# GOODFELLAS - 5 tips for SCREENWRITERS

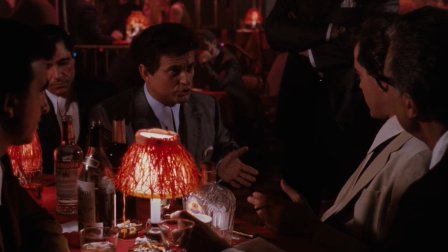746s
We're terrified of what he's capable of.
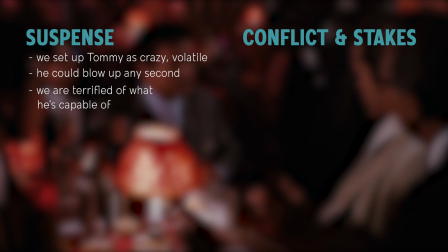754s
Second thing – the scene has conflict and stakes. The stakes are as high as possible.
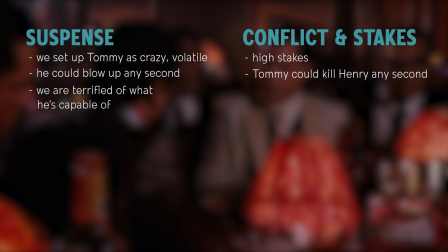759s
Tommy could kill Henry right there in any second. It has reversals.
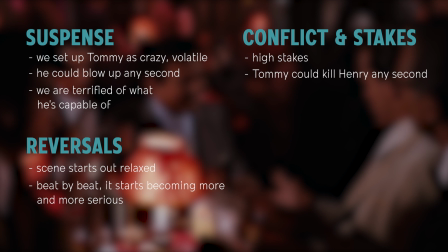764s
It starts out relaxed with jokes, but then bit by bit it becomes more and more serious.
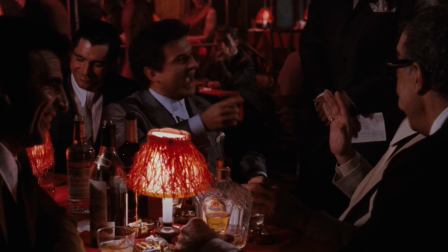773s
And then we get an unexpected surprise and comic relief in the end.
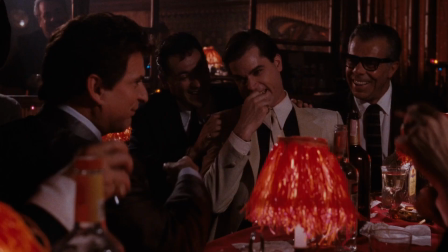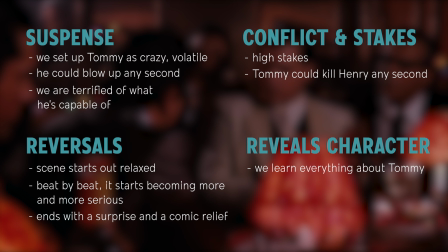783s
The scene also perfectly reveals character. We learn everything about Tommy in this interaction. action, and what we can expect from him later in the movie.
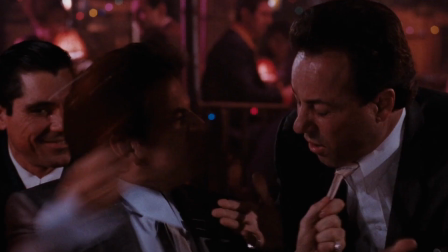792s
It has visual action. We have the waiter come in and interrupt the scene, after which Tommy attacks him.
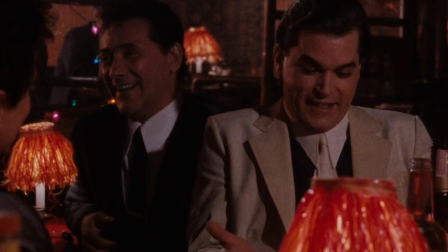798s
Then we also have people sitting around Tommy and Henry, and we see how their facial expressions gradually change from laughing to dreadful seriousness.
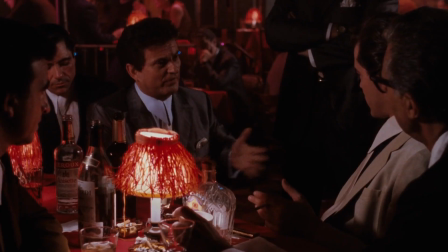807s
The scene wouldn't be half as powerful if there would be just Tommy and Henry in it, so if possible always include extra characters.
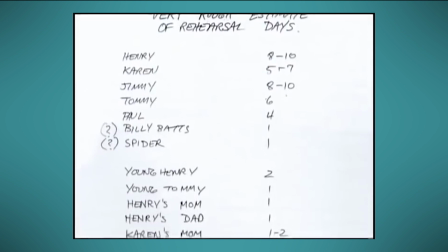814s
This scene was improvised from the actual events that happened to actor Joe Pesci. In rehearsals actors were given freedom to do and say whatever they wanted. Once we had the improv down, then we had to lock it.
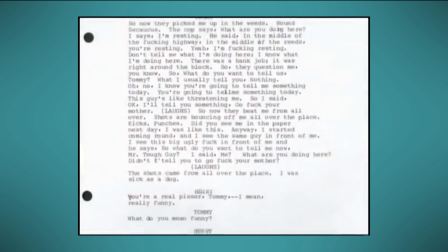827s
Scorsese then made transcripts of these rehearsals, took the lines he liked the most and then structured a scene with romantic principles.
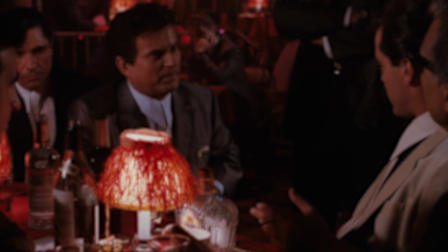835s
If we take a close look at the scene, it has a flawless structure.
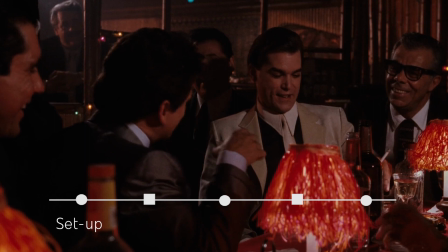838s
It has a set up, a call to action,
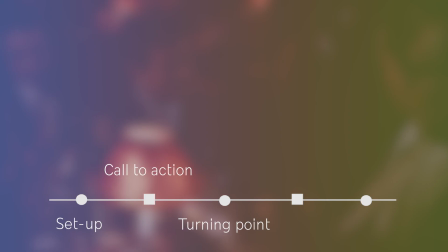845s
turning point,
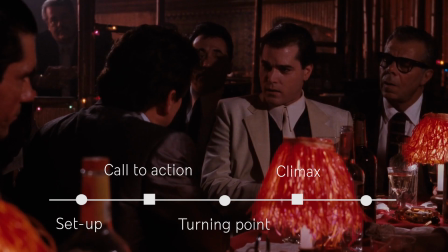848s
climax and resolution.
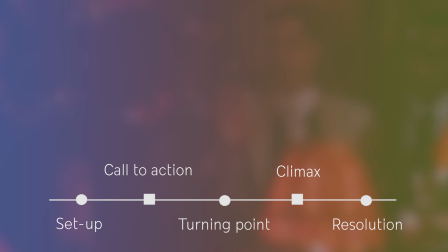863s
And you should structure your scenes like little short films. If you really want to create epic scenes, you should also copy Scorsese's process.
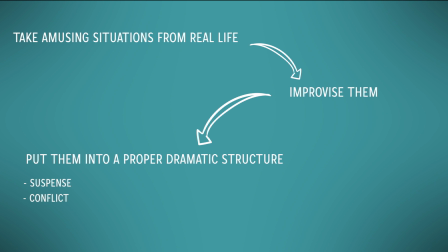872s
Take amusing situations from real life, improvise them, then put them into a proper dramatic structure with suspense, conflict and stakes.
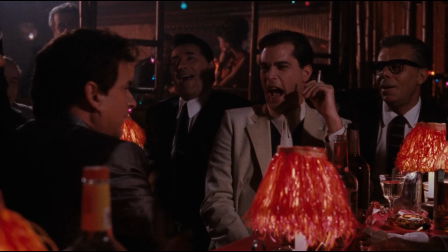880s
And you will also create amazing scenes.
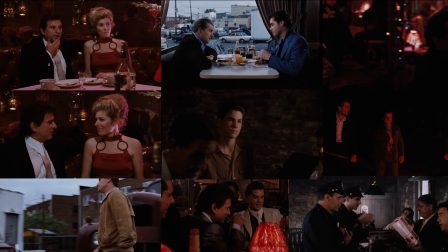883s
Now a very big reason why this brilliant scene and many other scenes in Goodfellas are so memorable is that Scorsese created such an authentic world. world,
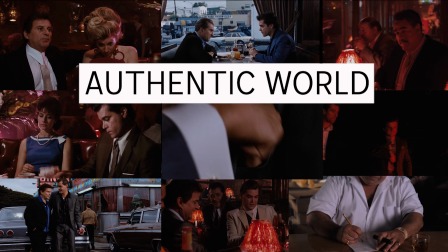892s
and how he managed to do that we will explain in tip number 6 in our Patreon video,
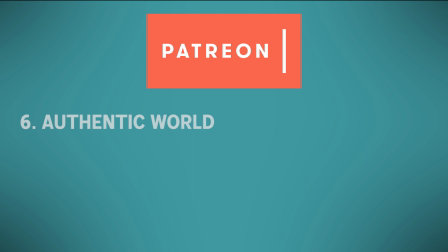897s
for which you can find the link in the description below. In this video on Patreon we will also talk about major story reversals,
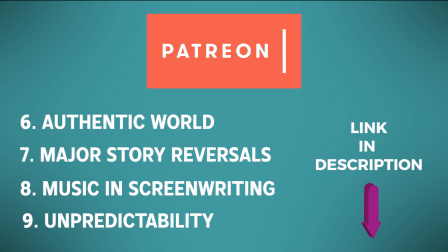905s
how music is connected to screenwriting and also how to keep your readers constantly on their toes with unpredictability.
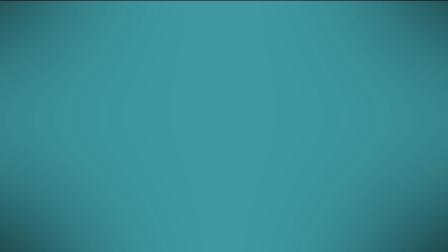912s
If you have any questions, please leave them in the comments below. And let us know your favorite tip. Our favorite is tip number 5, how to develop memorable scenes.
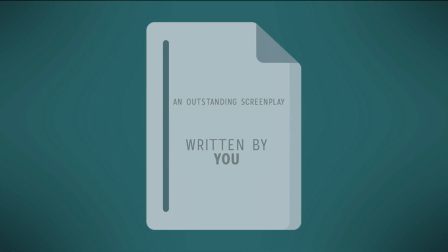922s
Now go write your own outstanding screenplays and we meet again in the next video.